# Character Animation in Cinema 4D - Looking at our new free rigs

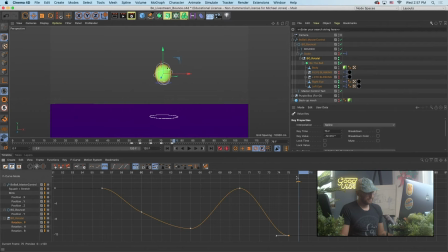(57:35)
So maybe we can afford to let that breathe a little bit more. As he gets here... I'm gonna Command C, Command V. I do want it to feel like he's leaning forward, like he's moving his inertia forward.
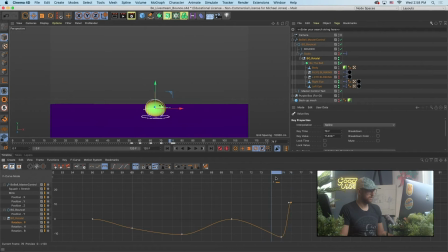(57:51)
So I'm gonna tilt him forward a bit, like so. So that he could kind of, then as he's going through to the next bounce, if we were gonna build a next bounce, it would be cool to have him feel like he's rotating back so he wants his feet to meet the,
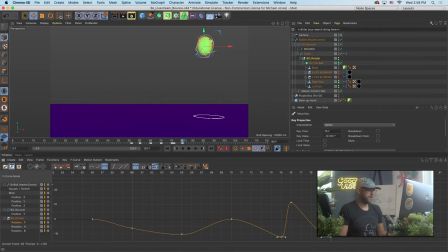(58:12)
you know, to meet the ground, and that would need to be kind of on the next bounce. Oops, don't delete your whole animation. Oh, just want to delete a single keyframe by selecting it and deleting.
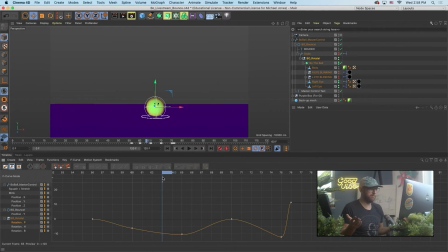(58:31)
And so there's a lot of work to be done still with this animation. We're going to keep this live stream to an hour. But if you have any questions, let's chat. I'm going to hang out for a few minutes here. Alexa, play steel drum music. Play steel drum music.
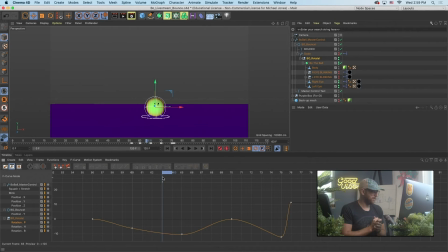(58:50)
I've been listening to a good deal of tropical music. Alexa, volume level 2.
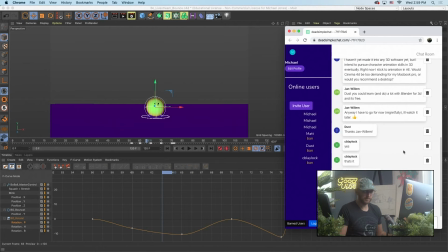(58:57)
But thank you for hanging out. Thank you for testing the page. Someone give me some feedback on this chat system. Is this thing working for y'all? Or is everybody just on YouTube watching it?
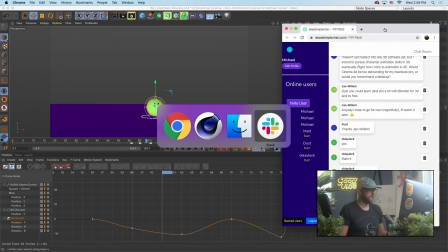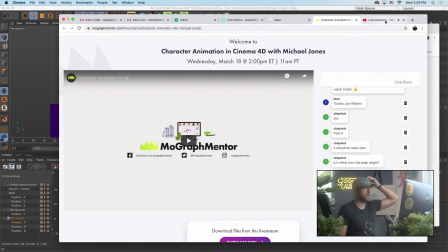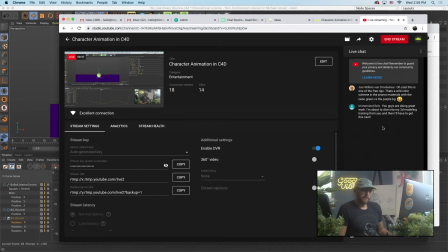(59:23)
Seems decently quiet there.
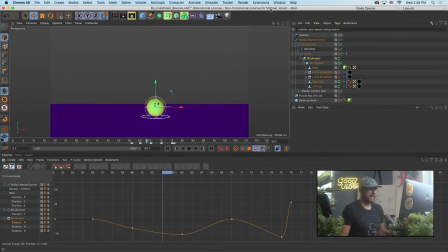(59:32)
So I would say, grab these free rigs if you like.
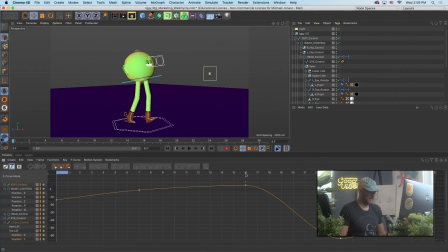(59:37)
For our next live stream, now that if we think this is working, we got to kind of work out some few kinks. We'll take a stab at doing. Already did the walk cycle, which you can see is pretty easy. Did this in maybe just 3 or 4 hours. And it looks like his head control.
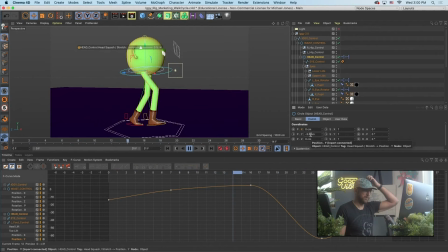Oh, Joey built some espresso into that. Oh, he's connecting. I see. I don't think I added any. I did not add any squash and stretch on that walk cycle.
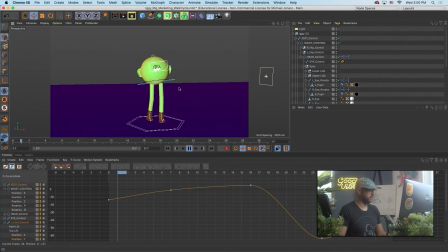(60:16)
What am I doing? Hold command to move that. Oops. Or just destroy the rig, if you like. You know, this one's great because you can just focus on the legs and the body and not have to worry about arms.
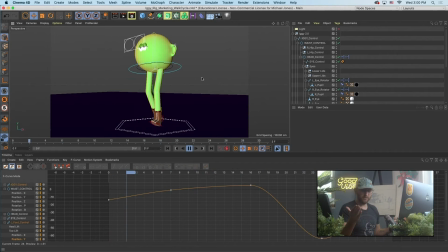(60:36)
We are attempting to book Joey to build a version 2 of this guy where he's got some tube arms. I'm struggling with the hands a little bit, thinking kind of a mitten. But that'll be coming soon. Y'all can play with that too whenever we get that done and put that up in the workshops page.
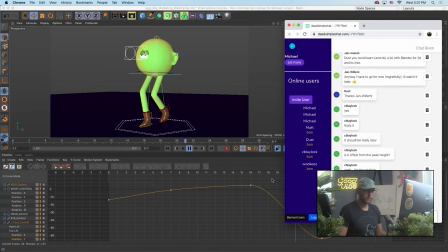(60:58)
Let me close this down.
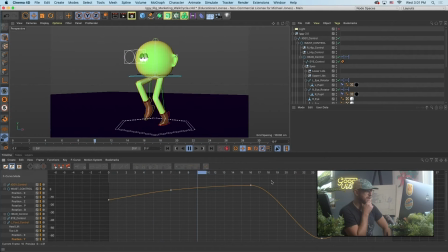(61:04)
Cool. Works. So grab these rigs. Feel free to play around. We are trying to organize a character animation boot camp, kind of like a 6 or an 8 week thing where we give you some assignments, we do some live time together,
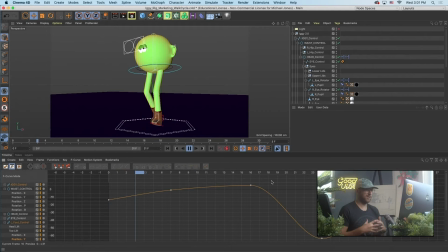(61:24)
recruit some really, really, really hardcore character animators to come in, because it's a super good skill.